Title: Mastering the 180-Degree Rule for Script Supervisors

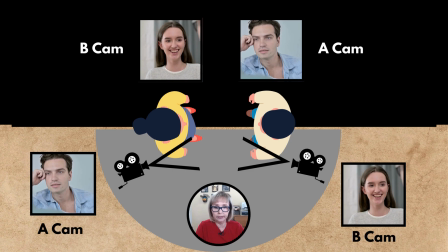[4:04]
Again, it's a little disorienting because you figure the A camera would be the woman who's standing there, but it's actually facing the man. So if you put them side by side in the top diagram, you'll see that the woman is looking camera right and the man is looking camera left, right?
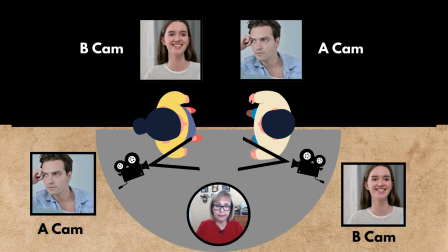[4:23]
So they are looking at each other when they are talking.
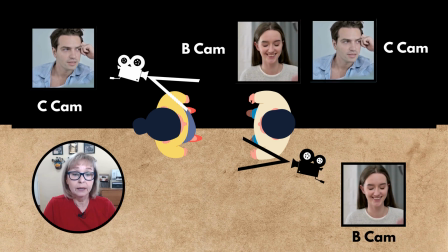[4:29]
Okay, so now we have an example of B camera of the woman, and say we put the camera, instead of where we had it before, like A camera, we put it on the other side of the line. Okay, we crossed the line. Now what are we going to see?
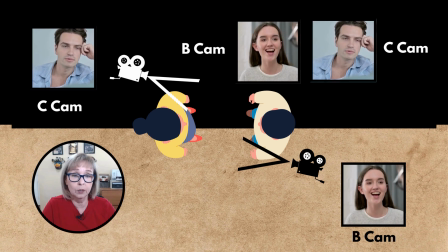[4:45]
So if we put those two pictures together, we see the woman looking camera right and the man is looking camera right. So they're not going to be looking at each other. They're going to both be looking the same direction. So let's take a look at a couple of other examples of the correct screen direction and the wrong screen directions kind of side by side so you can kind of get an idea of what that looks like.
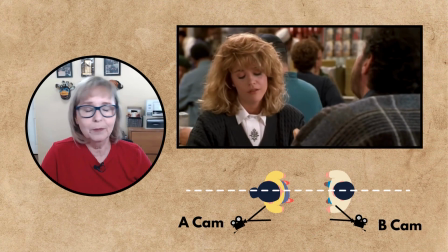[5:10]
Okay, so here's a scene from one of my favorite movies, When Harry Met Sally,
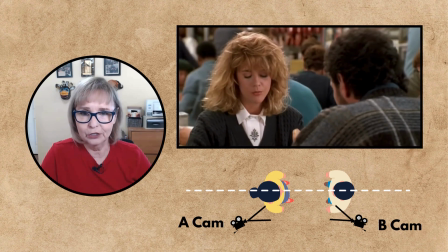[5:15]
when Meg Ryan is talking to Billy Crystal in the diner.
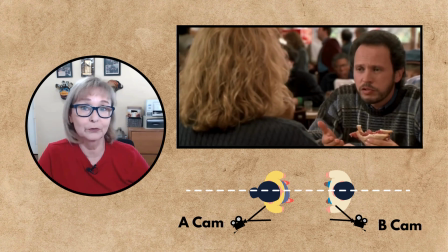[5:19]
And it's that famous scene where she basically tries to prove to him that women can fake orgasms.
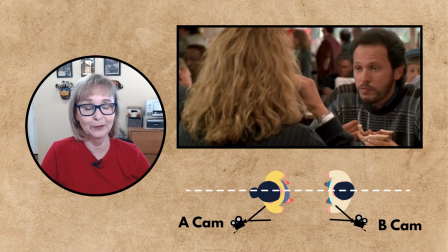[5:27]
So anyway, I love this film in general, but I love this scene.
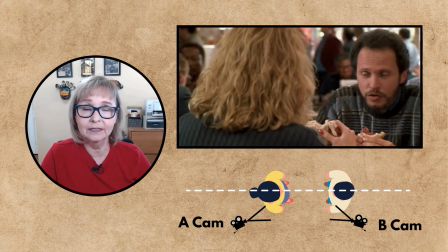[5:32]
So I'm not gonna play the dialogue, but I'm just gonna show you the angles of,
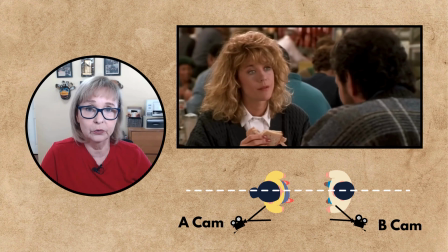[5:39]
because this is a good one to as an example. I'm just gonna cut pieces of it so you can see what it would look like if they would have crossed the line.
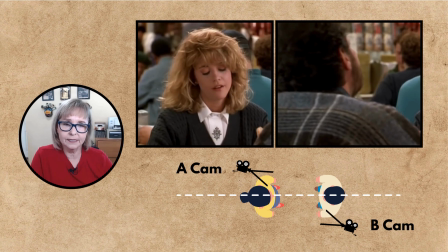[5:49]
All right. Okay, so in this example, you're going to see Meg Ryan is looking camera right,
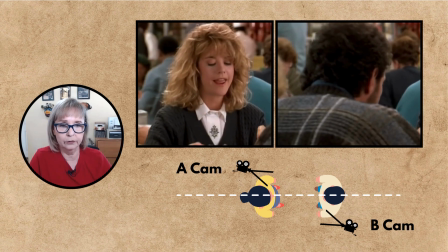[5:55]
which is basically the same way that the other clip was showing.
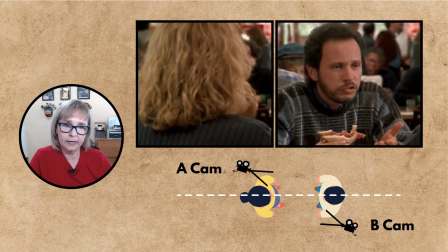[6:01]
And on the right side, I basically just duplicated it and I flipped it.
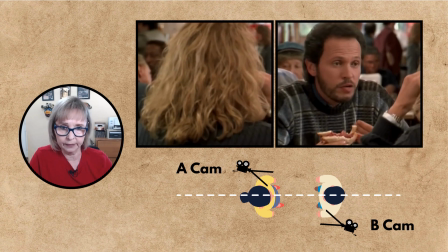[6:06]
So you can see what it would look like if the camera was put on the other side, on her left shoulder instead of her right shoulder.
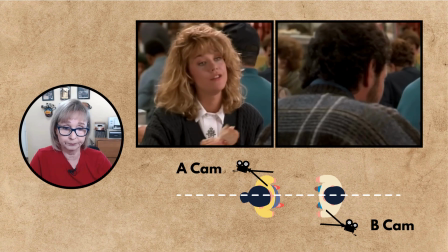[6:13]
Okay, so the diagram on the bottom shows where the cameras were put in this situation.
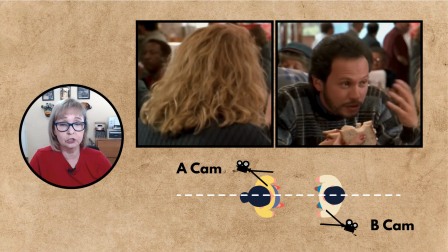[6:21]
Okay, so you can see she's looking right and he's looking right.
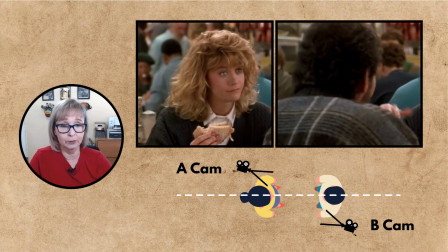[6:26]
Okay, so that would be the wrong screen direction.
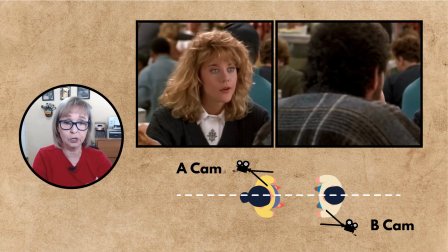[6:29]
So that's why it's important to make sure that the both cameras are put on the same side of the line. Okay, so say you have more than two people in the scene, all right? Then you're going to basically treat it as if you were doing a play, all right? Say you're in the audience and you're looking at a play and you have two people on the left side and say three or four people on the right side, okay? You're going to treat it the same way basically as if it were just, two people. You got the people on the left looking right, and you got the people on the right looking left. Okay, so let's take a look at what that would look like. Okay, so here's an example of four people talking.
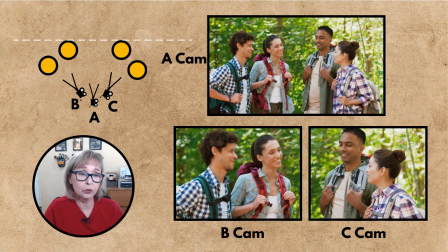[7:15]
Now, in a camera, now say this is a three-camera setup. All right, you've got three cameras rolling.
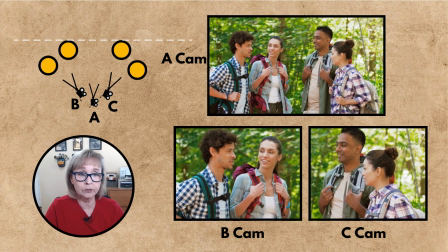[7:21]
You have a camera is a medium 4 shot.
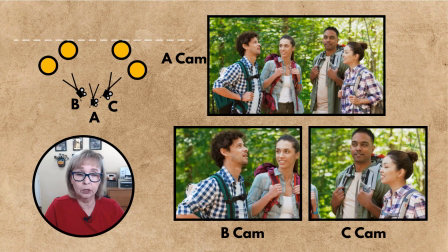[7:24]
B camera is a medium close-up of John and Jane.
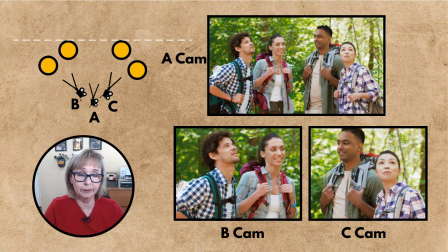[7:30]
And then C camera is a medium close-up of Mary and Bob.
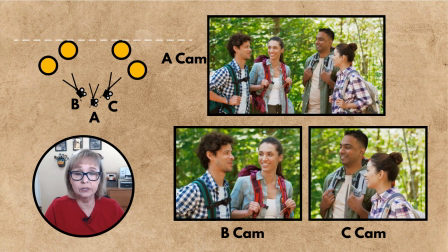[7:36]
Okay, so this is the setup that you have, and they're all looking at each other.
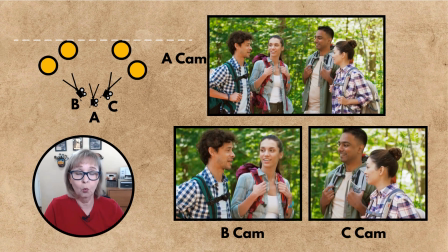[7:42]
They're on the right side of the line, and everything looks good. What if C camera was put on the wrong side of the line?
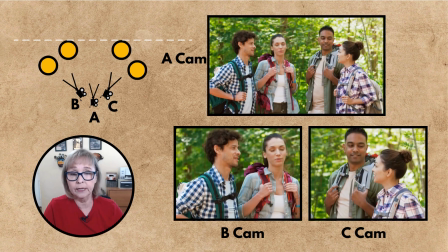[7:49]
Let's see what that would look like.
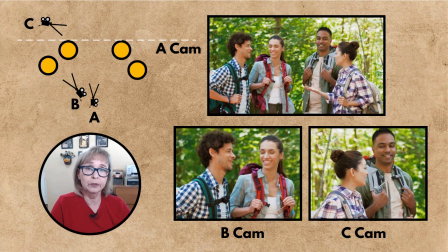[7:51]
Okay, so here we are in the same scenario, but now we've put the C camera on the others on the wrong side of the line.
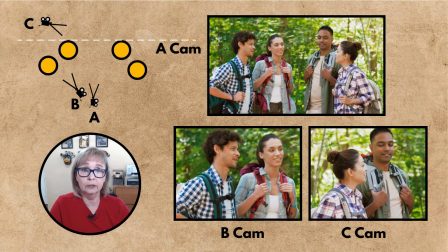[7:59]
Okay, so what's happening now? So the C camera people are now looking camera right, and the B camera people are looking camera right.
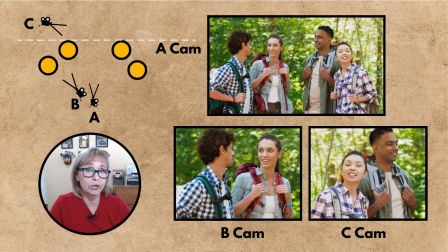[8:07]
So it doesn't even look. So they're not even looking at each other.